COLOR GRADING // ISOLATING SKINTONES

So it's been a bit of a while since we've done a, sit down colour grading session, and I feel like banging one out today.
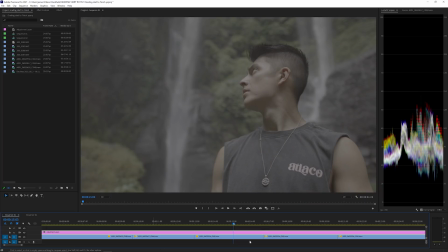[0:05]
So let's bang out a bit of a grade. I've got my boy Mikey V here, doing the influencer 180 degree, yes, 100 million followers, bosh, straight to the moon, Bali, waterfalls, yeah, influencer, sick.
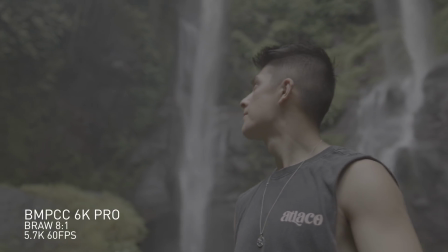[0:19]
Doing that whole thing, because when we go on these trips, it does happen and it gets a bit weird. Today's video is sponsored by Storyblok, so thanks to them. Let's get straight into Premiere Pro. By the way, people, you don't need to be using Premiere Pro. I'm going to be using the same tools that are in DaVinci, Final Cut, Premiere Pro, and all of the other editing softwares that are out there. So don't get your knickers in a twist. We're going to be fine, mate. You're in good hands, I hope.
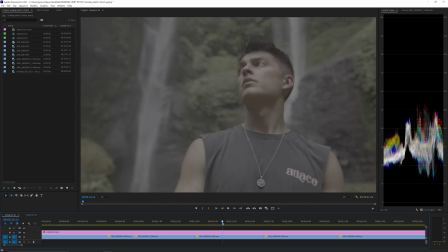[0:43]
We'll find out. Anyway, so this particular shot right here, I am going to want to edit.
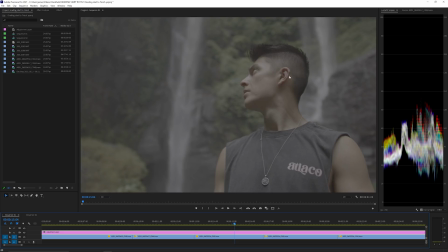[0:48]
And there's a reason I want to actually use this particular shot. That's because we've obviously got some reds, some skin tones in the frame. And then the background doesn't actually have any reds or anything similar to the skin tone. So what we can do is we can really isolate the skin tones in this frame, get our skin tones right, get them looking accurate, looking good. And then we can add our look and our grade just to the background.
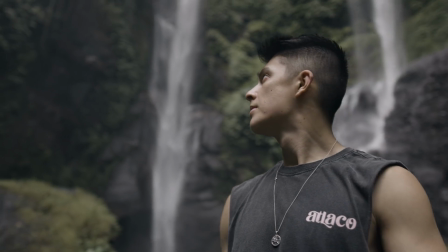[1:09]
Because sometimes you don't really want to be adding like a really harsh characteristic look to the image, because it then like messes up the skin tones.
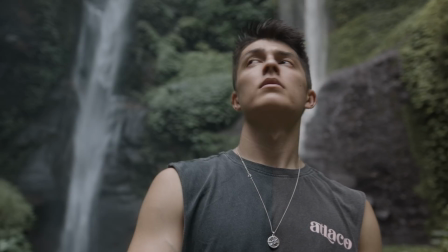[1:16]
So I'm going to show you a bit of a cheeky way that you can preserve them skin tones. Don't absolutely decimate them with your grade. Preserve them, add your grade to the rest of your image. Anyway, enough of the spiel from me.
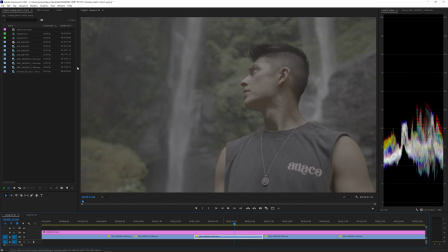[1:28]
Let's get stuck in. This is the first time I've actually done an edit or a grade on B-roll.
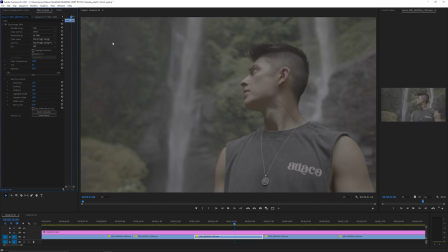[1:34]
So let me show you like the ins and outs of B-roll really.
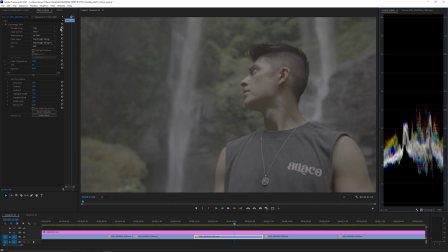[1:37]
So you've obviously got our sidecar here, which is like the B-roll sidecar, and we can change all of the different, color science. We've got Gen 4. Gen 5 is a lot flatter, much easier to add or like mix with other cameras,
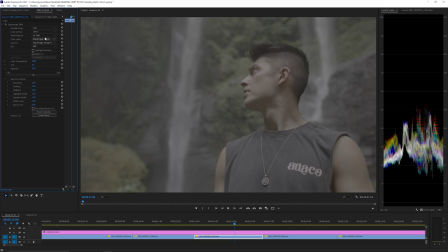[1:50]
or to, the word I'm looking for is match with other cameras. We can change our white balance without ruining the image, which is great. It's non-destructive. We've got our color space, our gamma curve, can even change the ISO and that. So that's great. But personally, I don't really use the B-roll sidecar that much, only if I'm going to do like drastic changes to the exposure, or if I'm going to change my white balance.
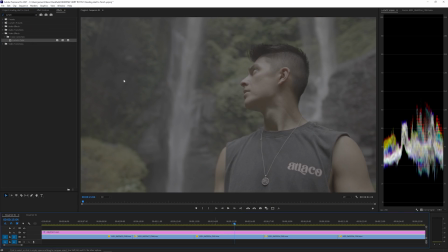[2:14]
So for me, I mainly just like using Lumetri color. So I'm going to add my Lumetri color to a cheeky little adjustment layer up here. And I'm going to start with my curves. I usually like to start with curves. I've obviously got my scopes over here so I can see what we're doing scientifically to the frame.
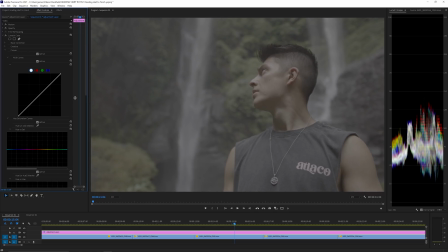[2:31]
But first up, let's go over to our curves and let's add a bit of a cheeky gamma curve to this shot.
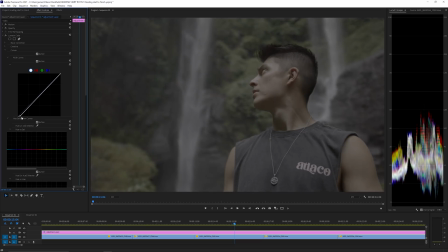[2:37]
So first things first, I'm going to pull down my blacks. I'm not going to go mad because I want to actually keep my blacks somewhat lifted at the bottom there. So let's go with, actually that's probably a little bit too much. Let's bring them back. Now let's pump up our whites.
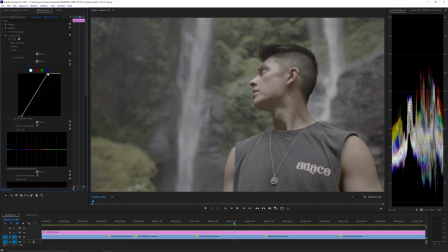[2:51]
I want to kind of pinch these at the ends because I just really like that kind of slightly higher clarity look while still trying to keep it quite soft.
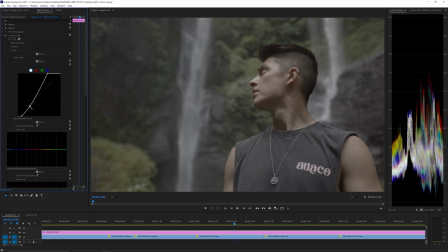[3:00]
So next up, I'm going to pull down my shadows. Don't want to go too mad with it, and I'm going to pump up my highlights ever so slightly just to make them skin tones and that waterfall pop.
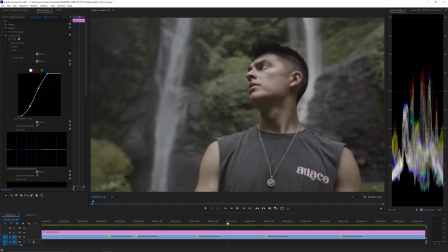[3:13]
Yeah, I'm probably going to say about there. How are we looking? Right. For me, that is actually quite a nice look.
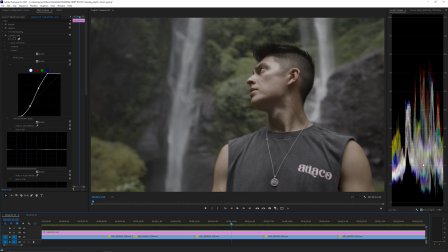[3:20]
I don't want to go too contrasty with this. I don't want to be pumping up my highlights and absolutely destroying my blacks at the bottom. I quite like the fact that this is a bit overcast, this is a bit murky, a bit moody, and I'm going to show you how I can really add a lot of mood and like atmosphere to this particular shot.
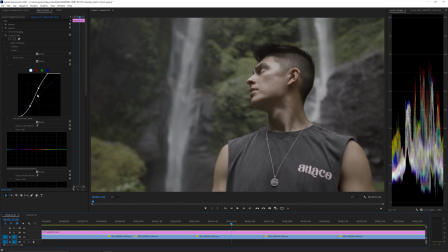[3:35]
So next up, once I've done my general amount of curvature, I'm going to go over to my basic correction here, and I am just going to pump up my highlights ever so slightly because they are a little bit low. When I say ever so slightly, I do mean just a little bit. So we'll keep them there. Next up, I want to make sure that my skin tones are looking good and accurate.
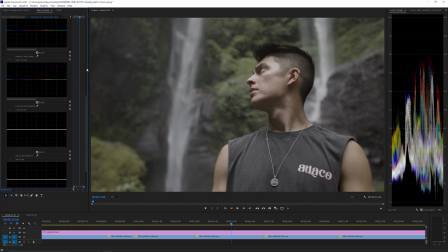[3:57]
Now, Mike has got a bit of like yellowy skin. I'm more of like, the pinky looking geezer of the group. But Mike's skin, especially in this shot, to me looks a little bit like goldy yellowy.
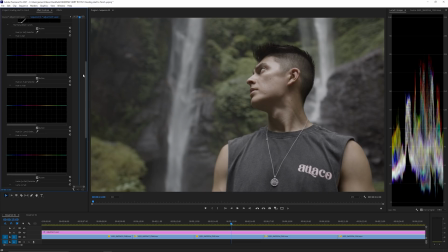[4:09]
So what I'm going to do is I'm going to add a tiny bit of magenta into his skin. So first up, I'm actually going to grab my hue versus saturation. I'm going to pump a little bit of saturation into his skin, about the right amount that I'm going to want for my actual shot.
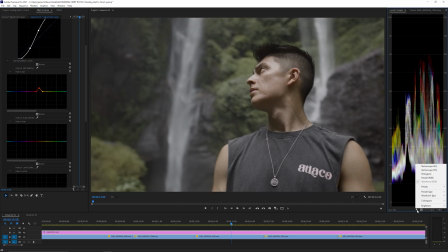[4:22]
So I'm going to go about there. But what I'm going to show you is I'm going to show you a way that you can make sure that your skin tones are actually accurate. So over here on this little, cheeky wrench, or like in the UK, we call them a spanner. If your mate's being a bit of an idiot, you call him a spanner. I think Mike's a bit of a spanner, to be honest.
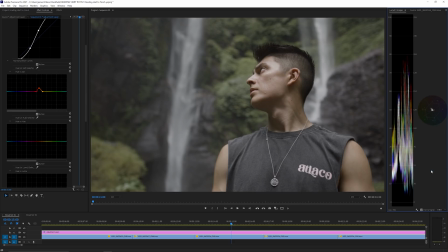[4:39]
Sorry, Mike, got a lot of spanner potential in you. So we're going to go over to vector scope, and I'm going to add my vector scope there. I'm going to get rid of my waveform for now, just so that you guys can see.
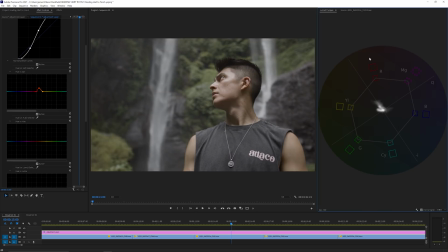[4:47]
And this particular line here in between the red and the yellow, this is the skin tone line. Now, a way that you can test to see if your skin tones on that line and scientifically looking good is you can go over to your shot,
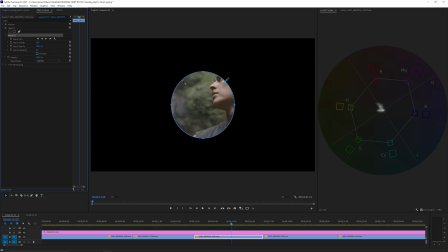[5:00]
then go over to opacity and select a circular mask or whatever mask you want, and then just select skin tones. Now, as you can see, we're only getting the colours come up in that red and yellow kind of spectrum, and look, we're actually on the line. We're looking pretty damn good. So I don't really need to actually add any magenta in there.
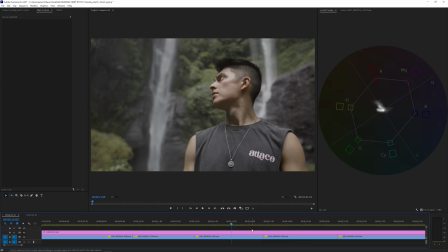[5:20]
However, I'm going to do it anyway for stylistic purposes, and I'm going to tell you why. Because if you look at the background is obviously very green, and on the spectrum, what contrasts green on the spectrum? It's a little bit of magenta. So I'm not actually going to make Mike look pink.
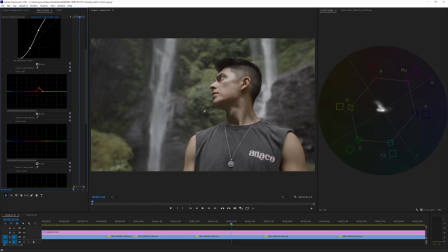[5:36]
I'm just going to add the tiniest little bit of magenta to his skin, and this is just a stylistic thing for me. So let me pump, and when I say a little bit, I literally mean like the tiniest bit of magenta. About there. So look, if I go active and unactive, if you look at Mike's skin, you can't even really tell.
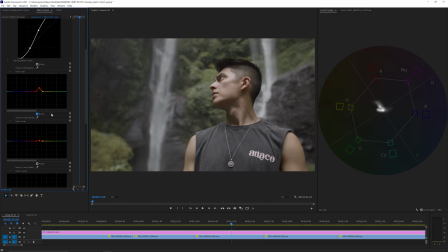[5:55]
To my eye, I personally think that tiny bit more of magenta, especially with the green in the background, looks a lot better.
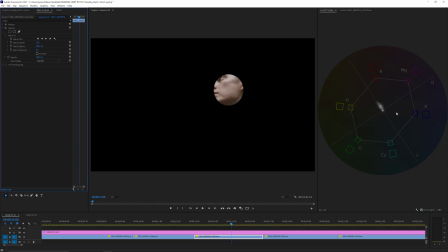[6:01]
Let's go back over to our opacity to see, and we're still on that skin tone line. We're still looking pretty good. We haven't kind of made any drastic, unscientific skin tones here.
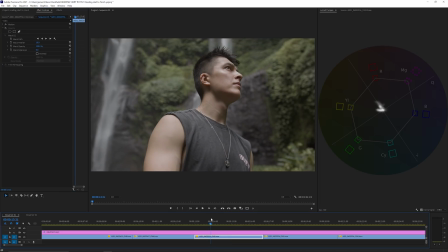[6:13]
These are looking pretty damn good still. I'm much more happy with how them skin tones look. They just look a lot more natural to my naked eye.
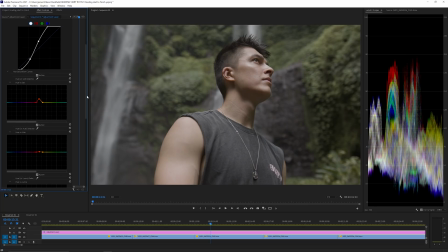[6:19]
So one thing we can do to like just instantly make this shot pretty damn moody is obviously we've increased the saturation on our skin, and I'm happy with where the skin tones are there saturation wise. If we pull down the saturation of all of our other colours, look at how much them skin tones just pop out of the frame. Now that is moody. This isn't the kind of look that you're going to want to go for like 99% of your shoots.
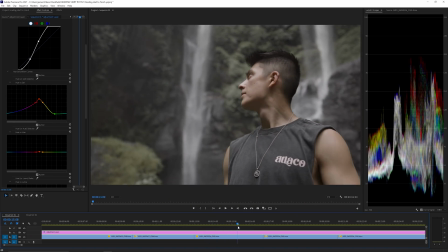[6:42]
But for me, I want to add that mood. I want to make this place look dingy, have a lot of character, atmosphere, dark, moody look to it.
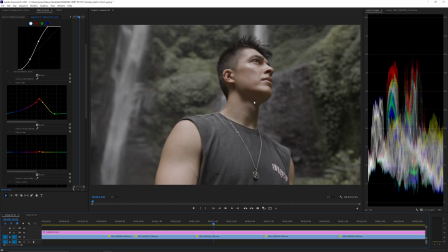[6:51]
And pulling down that saturation really works for me. I like how that looks. But I'm going to keep all of my greens there because I want to actually use my greens further down the line. So what I'm going to do next is I'm going to go all the way down to the holy grail of making sure we keep our skin tones intact while we add that naughty grade look to our image. And I want to make the image cold. I want to make it raw. Even though, like, straight out of camera, I haven't actually done a grade on this yet.
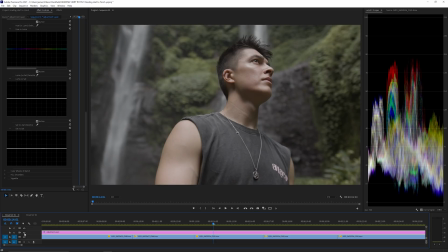[7:19]
This is literally just like a little bit of, colour correction. It looks pretty damn good. Black Magic colours, mate. They're sick. So what I'm going to do is I'm going to go down to HSL secondary, and this is where we're going to do the magic work, where we actually add our grade, we add our look to the image. But before I do that, I'm going to talk about my good people over at Storyblocks.
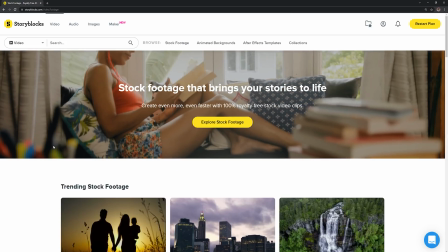[7:41]
So if you don't know Storyblocks, Storyblocks are a huge library of online video and online stock assets.
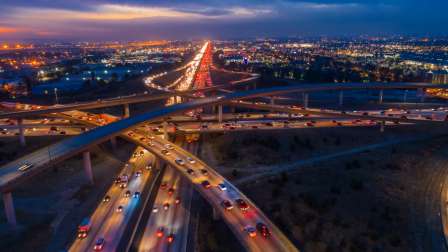[7:48]
They've got over 1 million different assets that you can download and use for any kind of use.
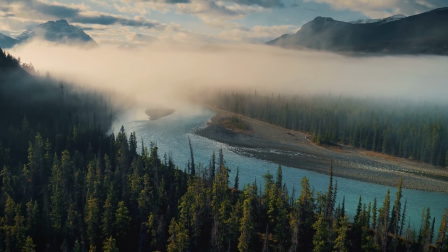[7:52]
If you're a solo shooter, you're a personal user of the asset.
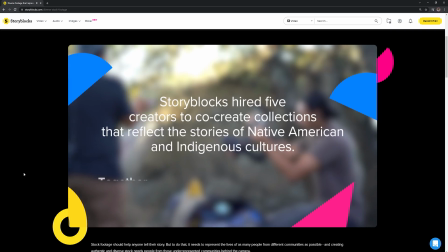[7:57]
Storyblocks have got a ton of diverse content for any kinds of needs.
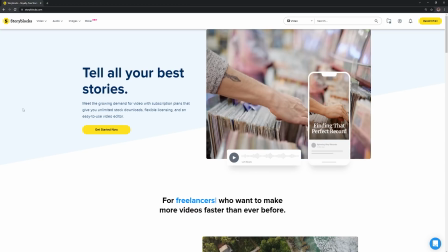[8:01]
Every piece of content on the platform is completely royalty free, and you can download as many assets as you want.
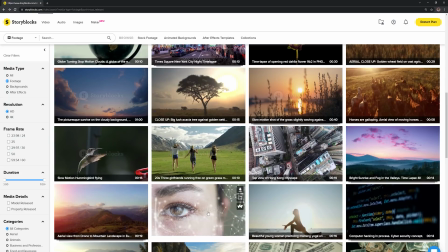[8:07]
And they've got subscriptions for anyone, no matter what kind of scenario you're in.